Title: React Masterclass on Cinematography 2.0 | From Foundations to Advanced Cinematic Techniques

So if we pop back to our diagram over here, you can see that we have different aspect ratios.
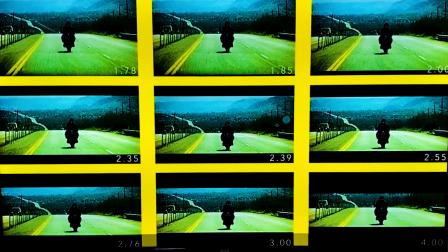(4:10)
We have 1.78, 1.85, 2.0, 2.35, 2.39. So if you notice, this black at the top keeps coming down. Okay, that means here is wider or here is smaller. So the smaller it gets, that's why the black bars keep coming down.
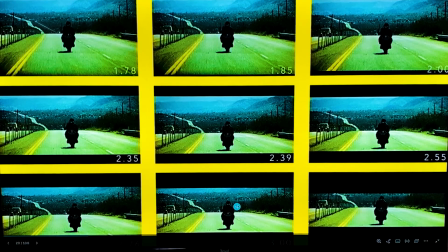(4:30)
And you use different aspect ratios to tell different stories, to cater to different things.
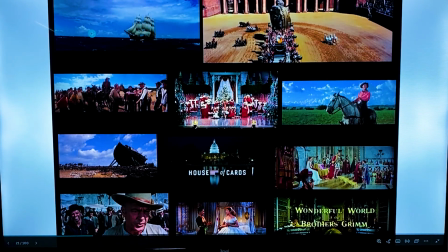(4:36)
And you can see how for this one, you see how this aspect ratio shows you more of the environment, and this other one too shows you more of the environment. Look at this western, you can see everybody in the frame.
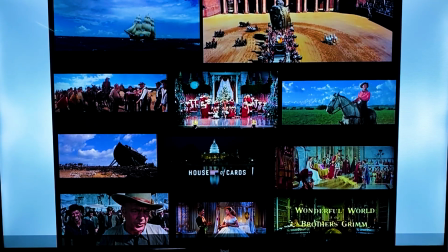(4:49)
If you are using a 4:3, you will not see everybody in the frame. So you see this other one with the Christmas thingies and all that. This aspect ratio is used to show the vertical scale as opposed to the horizontal scale like we've seen in the previous images. Where I want us to get to today is going to be the composition and framing.
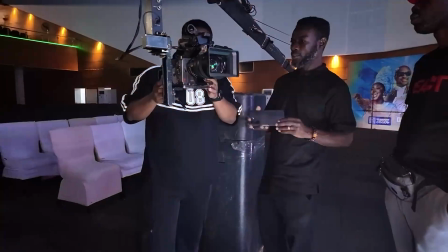(5:11)
And I feel this is the single best skill that you can have that separates you to an extent as someone with an eye for cinematography, so to say. Apart from lighting, apart from color, apart from, like making things look good with production design and all that, your framing and your composition is core to your foundation. If you don't have that, you can have the best lights, you can have the best gear, you'd not have fantastic images. You will not have thumbnail worthy images. Before we go on, we need to actually talk about what composition is and what framing is. Okay? Composition is how the visual elements are arranged to suit the story you're trying to tell. And we have techniques for composition. Framing, on the other hand, is how you highlight your subject, what you choose to show. It's a subset of composition. So it's
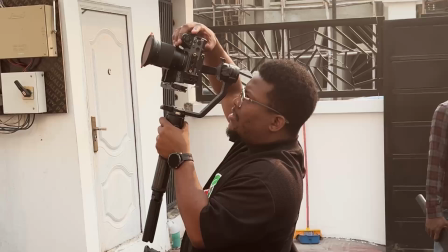(6:26)
creating a frame around your subject so that the viewer's eyes are being drawn to what you need them to be drawn to. So while composition has to do with all the visual elements in your image, framing most often deals with just your subject. Okay, how do you frame your subject? And that will tell us different things about your subject. Are you going to frame wide? Are you going to frame close? Is it going to be a close-up? Is it going to be an extreme close-up? Everything being arranged in this frame is not by mistake. There's a light here, there's a light there, the flower is here, it's not here, too close, it's here, this table is here. So these are all elements in my frame. So the frame is the entire container, how I am being framed. Wide here, medium here, that's the frame. But now, in this frame, there's a way the visual elements are being arranged. That's the composition. I hope you get it. Cool. So now let's talk about composition techniques. The first one, let's pop to our presentation, is going to be called the rule of thirds.
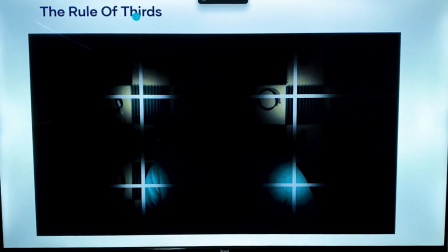(7:44)
So essentially what this says is divide your screen into 3 parts vertically and then 3 parts horizontally. And now place your subject at the intersection of these lines, any of the intersections, okay?
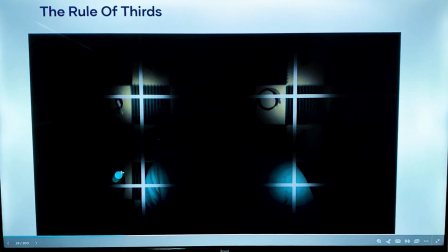(8:02)
This is like the easiest one, and it's rampant in almost every single image you see. It's crazy.
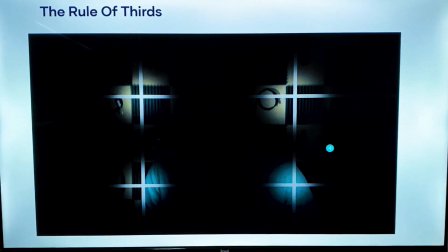(8:11)
So this is fairly easy to understand. Draw 2 lines horizontally, draw 2 lines vertically, and where they intersect, place your image there. Okay, cool. The second one, symmetry. Okay, so symmetry.
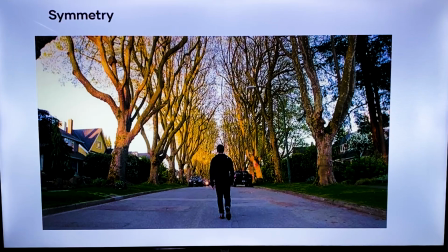(8:26)
Symmetry just means everything is arranged in equilibrium, or more or less at the center. You see our subject here in the middle. He's here and he splits the image into 2 halves.
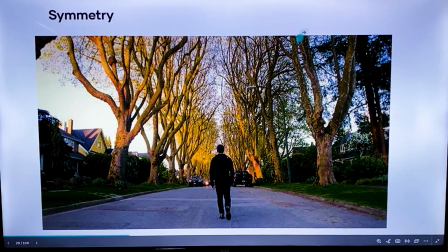(8:39)
So what is on this side is equal to what is on this side. There's a car here, there's a car here, balance.
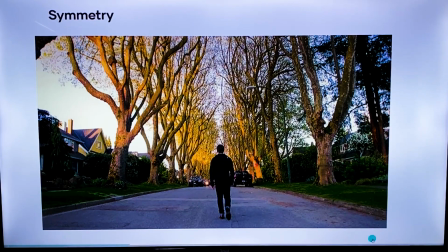(8:46)
There are trees here, there are trees here, balanced. So when you look at the image, the left side is balanced with the right side.
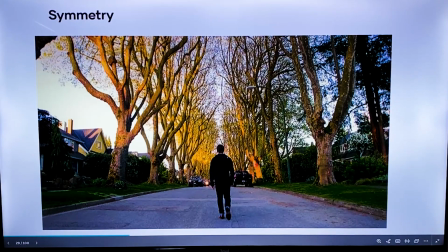(8:52)
That's basically symmetry. When you split it into 2, this half is equal to this half.
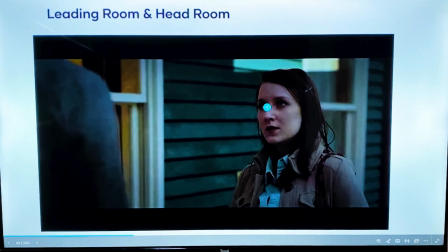(8:58)
So leading room and headroom. Now, if you look at our subject here, she's looking at someone. This space is called the leading room or looking room. A lot of camera operators know this. And then the distance between the top of the frame and her head is called the headroom.
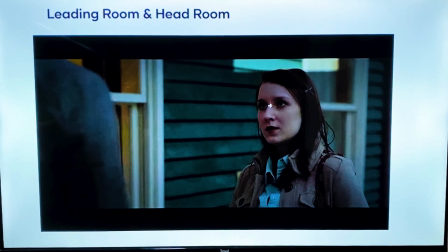(9:18)
The way you arrange your headroom can evoke different emotions and can let us, like see different things that you're talking about.
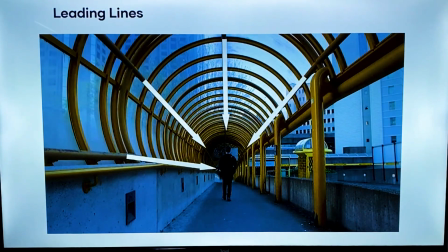(9:25)
So just note it and then we'll address it when we start looking at our images. The next composition technique is called leading lines.
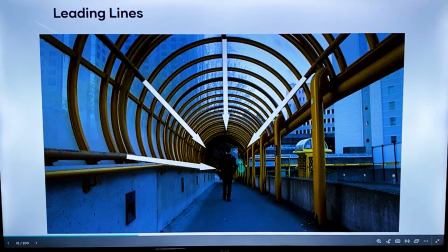(9:33)
You see this one all the time. So if you look at this image, it's a mix of almost 2 techniques. So, but right now we're focusing on leading lines. If you look at these lines here, they lead you towards the subject.
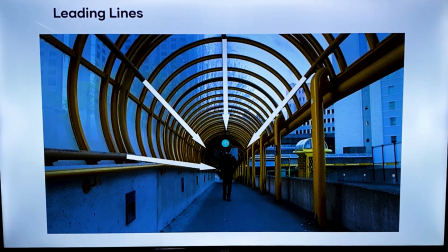(9:46)
And they're not just
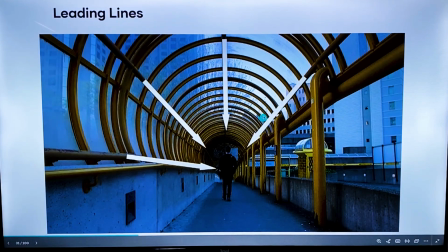(9:51)
vertical and horizontal lines. If you look at these ones, they are still, with him, he's also vertical.
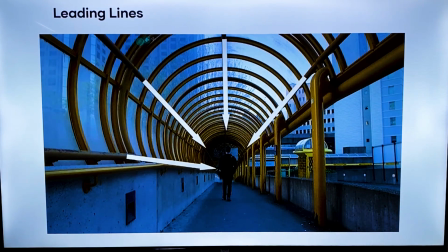(9:59)
And if you look at this line, it's going all the way down. If you look at these concentric circles too, they're also like going round, going round, going round, leading you as rings down to this guy.
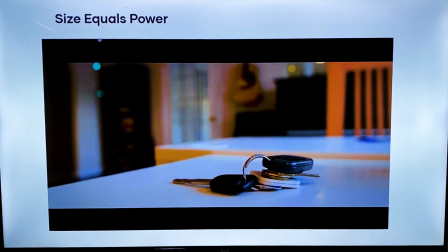(10:12)
So those are leading lines. Then another concept in composition techniques is size equals power. So if you look at this frame, you can see that the keys are what are in focus, and they are taking like a lot of space for their size anyways.
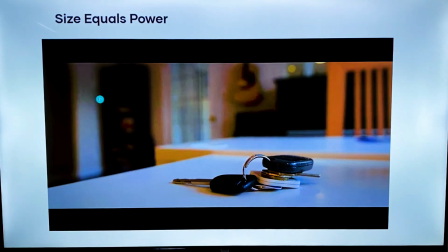(10:27)
Keys are small, but in this frame we are trying to make them look big, so that draws the emphasis to the keys here, as opposed to your eyes being drawn to the guitar or the cupboard in the background.
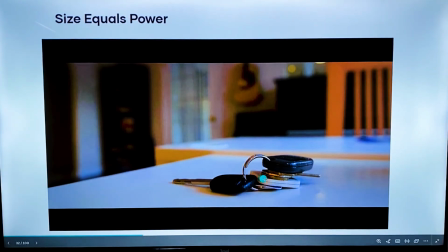(10:42)
Once you look at this frame, the first thing you see are the keys. So we are making the keys big and every other thing in the frame smaller.
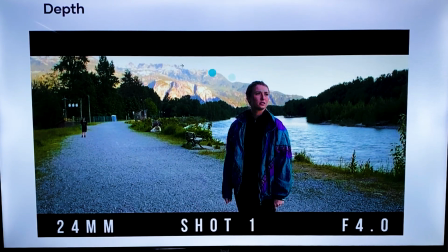(10:52)
The other one, depth. So depth as a composition concept or technique can refer to so many things. You have depth in terms of, you have spatial depth, which has to do with the space. You have color depth, you have contrast with size.
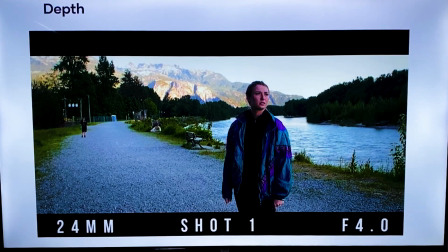(11:12)
You can create depth. Depth as a concept is one of the things that, cinematographers always look to achieve in every frame that they film. So whether it's with contrast, whether it's with color, whether it's with size, whether it's with the spacing, depth, very, very, very important.
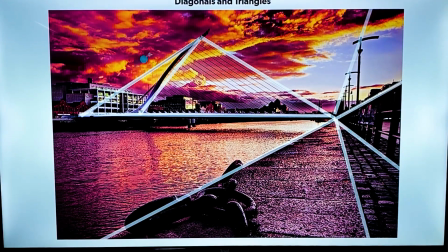(11:31)
Then you have diagonals and triangles. Okay, if you look at this image, you can see triangles here, triangles there, diagonals.
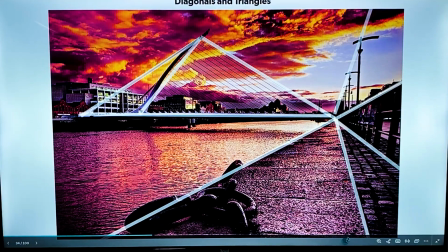(11:40)
This also combines, like some leading lines, as you can see here.
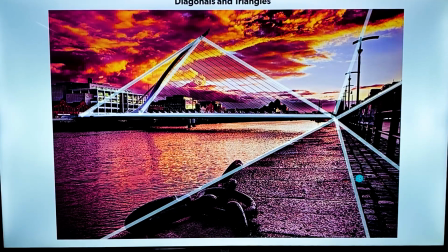(11:46)
Okay, but you should look to form shapes in your images: diagonals, circles, squares, and different ones.
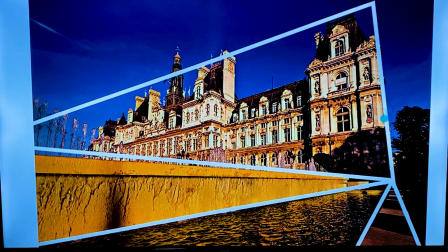(11:56)
So this is another example of like having your diagonals here. But I think you can see that leading lines are the foundation of this technique, and this is just building on leading lines.
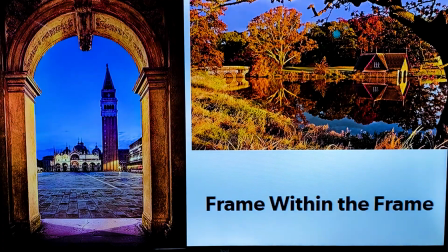(12:10)
Cool. The other composition technique we need to look at is frame within a frame.